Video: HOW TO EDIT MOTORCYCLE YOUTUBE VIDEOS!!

Right, people, I said I would give you an editing tutorial because I always get the question, I want to make mobile content, but I don't know what I'm doing. How do you make a cool video? I'm going to teach you, all right? I'm going to show you. I've been doing this for like 2 years now. 2 years ago, I did not have a single clue how to make a video. These were what my videos used to look like, and now this is what my videos look like now.
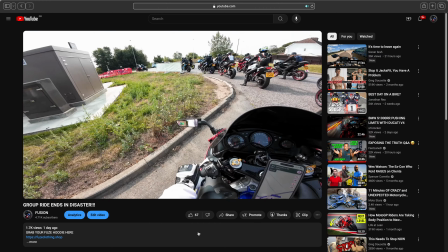0:18 So I've obviously learned a lot by literally just YouTubing it, trying stuff, making shit videos, and you just have to keep doing it and doing it and doing it and doing it and doing it until you kind of figure out what you're doing, and now I kind of know what I'm doing. To a certain extent. Don't get wrong, I'm not the craziest editor in the world, but I feel like I can put together a good little story with minimal, like, fancy effects and all that sort of stuff. You don't really need it. So that is the first point, is what are you going to do in terms of what editing software you're going to use? I haven't planned any of this video either. I'm just going to give you information off the dome, mate. We're going to freestyle it.
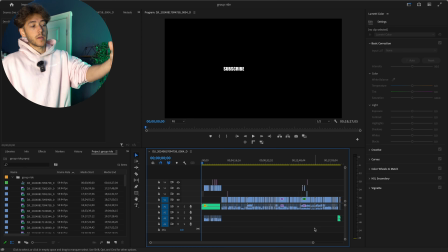0:52 What editing software do you want to use? I use Premiere Pro. It's one of the best ones. They use this for like films and stuff to this day. Do you know what I mean? Like big Hollywood films. They still use this software. It's like £20 a month. A little bit more expensive, but it's worth it in the long term with the amount of effects and stuff and controls that you can do and learn. This is the best one to go for. So I would recommend that and learn this software. But if you don't want to spend the money, then iMovie on Mac is free. DaVinci Resolve has a free version. Final Cut has a free version. There's loads of different free ones you can use to just basically chop videos together and put them together, which is the main premise of editing.
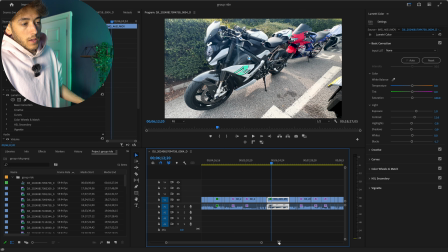1:27 So let's say, right, we've got this clip right here.
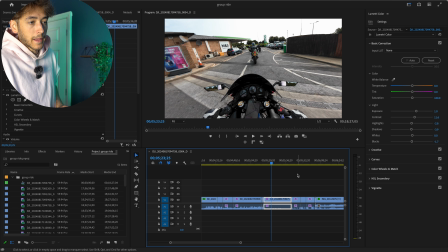1:32 Okay, so you see that part of the timeline? That is one clip that also goes into this clip and to this clip.
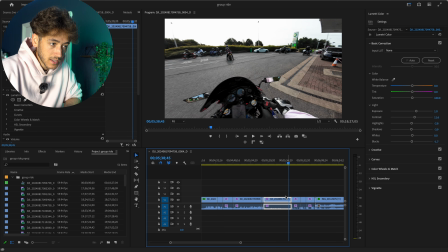1:39 So what I've done is I had this section of clip here.
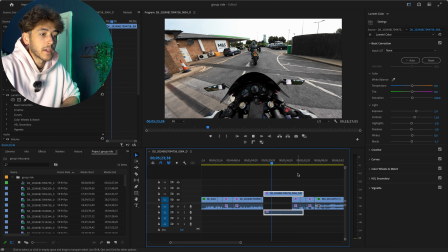1:44 So as you can see, we let this play. This goes through.
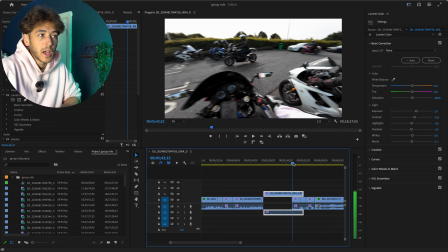1:49 Goes through there, and then the rest of this bit, I'm kind of just like stood here. I'm not really doing anything.
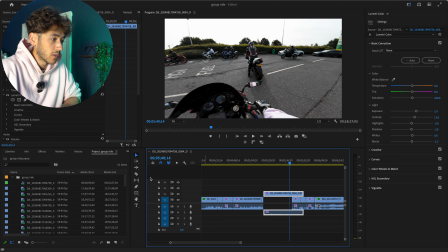1:54 It's a bit boring. So what I did was I got the little choppy tool and I cut the boring part out. Bosh. And then I just skipped to the next good part, which is from the same clip, but I just stitched it together.
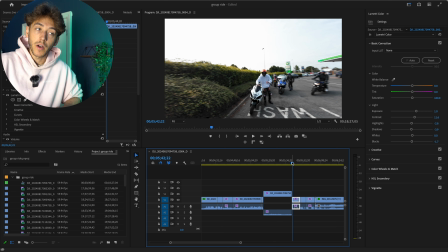2:06 So then it moves to this part when I'm actually off the bike and I'm saying something interesting for the people to listen to.
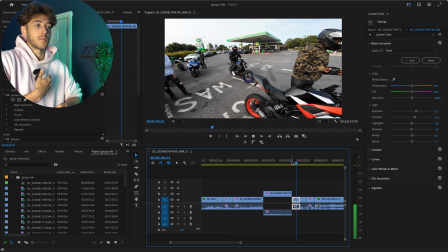2:11 And I'm just like, you can't really hear me because it's on the mic here, but I'm just filling in the context. So the main thing that you're going to do for the basic level of making a video is literally you get a clip, you find the interesting bits, and you cut out the dead space. That's literally it to make an entertaining video. Unless you just want to leave it rolling and do like a raw ride, that's obviously an option. But if you want to make like a more of an entertaining video and you're actually talking and stuff, your main port of call is to cut out all of the dead space and all of the unnecessary bits. Don't get me wrong, if I'm riding down the street or like we say here,
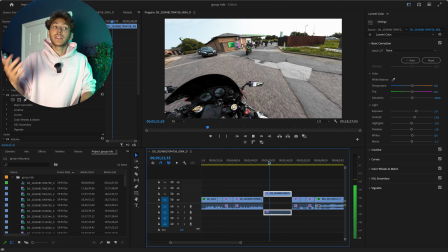2:45 coming into this garage, I'm not really talking, but it's giving context for where we're going, so I left it in there.
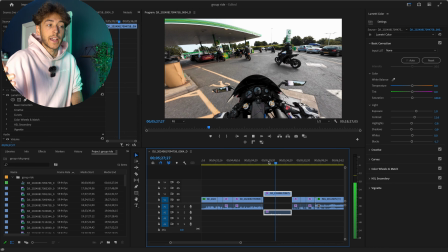2:51 So that's not classed as like dead space. That's classed as, okay, we're pulling up to this petrol station right now. Because the last thing you want to do is just always cut the dead space to a point where like I could have just gone here,
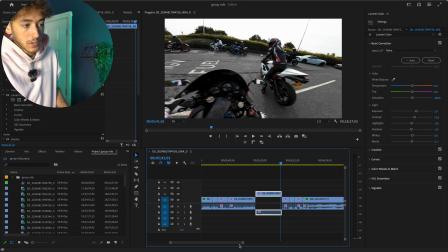3:04 arriving at this petrol station, and then I could have literally cut straight to us
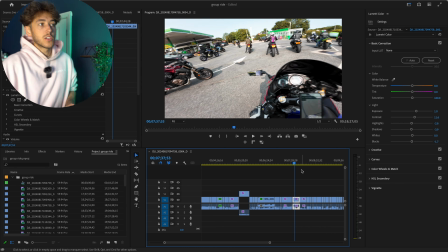3:11 leaving the petrol station here. So you've done all that travel with me through that video. I've got to the petrol station and then I've just cut straight to the next entertaining bit of us leaving the petrol station. So you kind of miss out on the whole what happened there. Sometimes it's nice to actually chill at a location and get some clips, which is why I put in all of this sort of stuff.
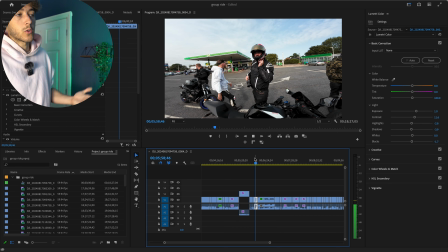3:29 So this is us just talking like, oh, where did the other group go? Okay, we're going to chill here for a bit.
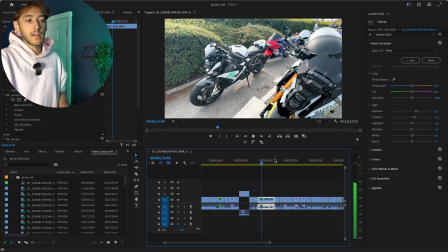3:33 And then I'll do a little walk around of the bikes and show some bikes that are here. And then like on the way we leave, someone needed bump starting.
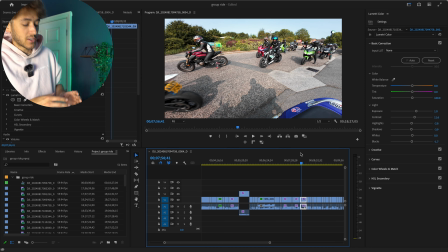3:40 So we bump started someone and then we left. Do you know what I mean? So that just stitches together that part of the story a little bit better. So we pulled up at the petrol station. This is what we did while we're at the petrol station. Now this is why we're leaving, because now we're heading to this location. Okay, so you always want to have a little storyline, because otherwise it is literally just we pull up here. Okay, now we're going here. Now we're doing this, and none of it leads into each other. And the person watching it can get a bit like annoying, because you're like, well, what's going on there, mate?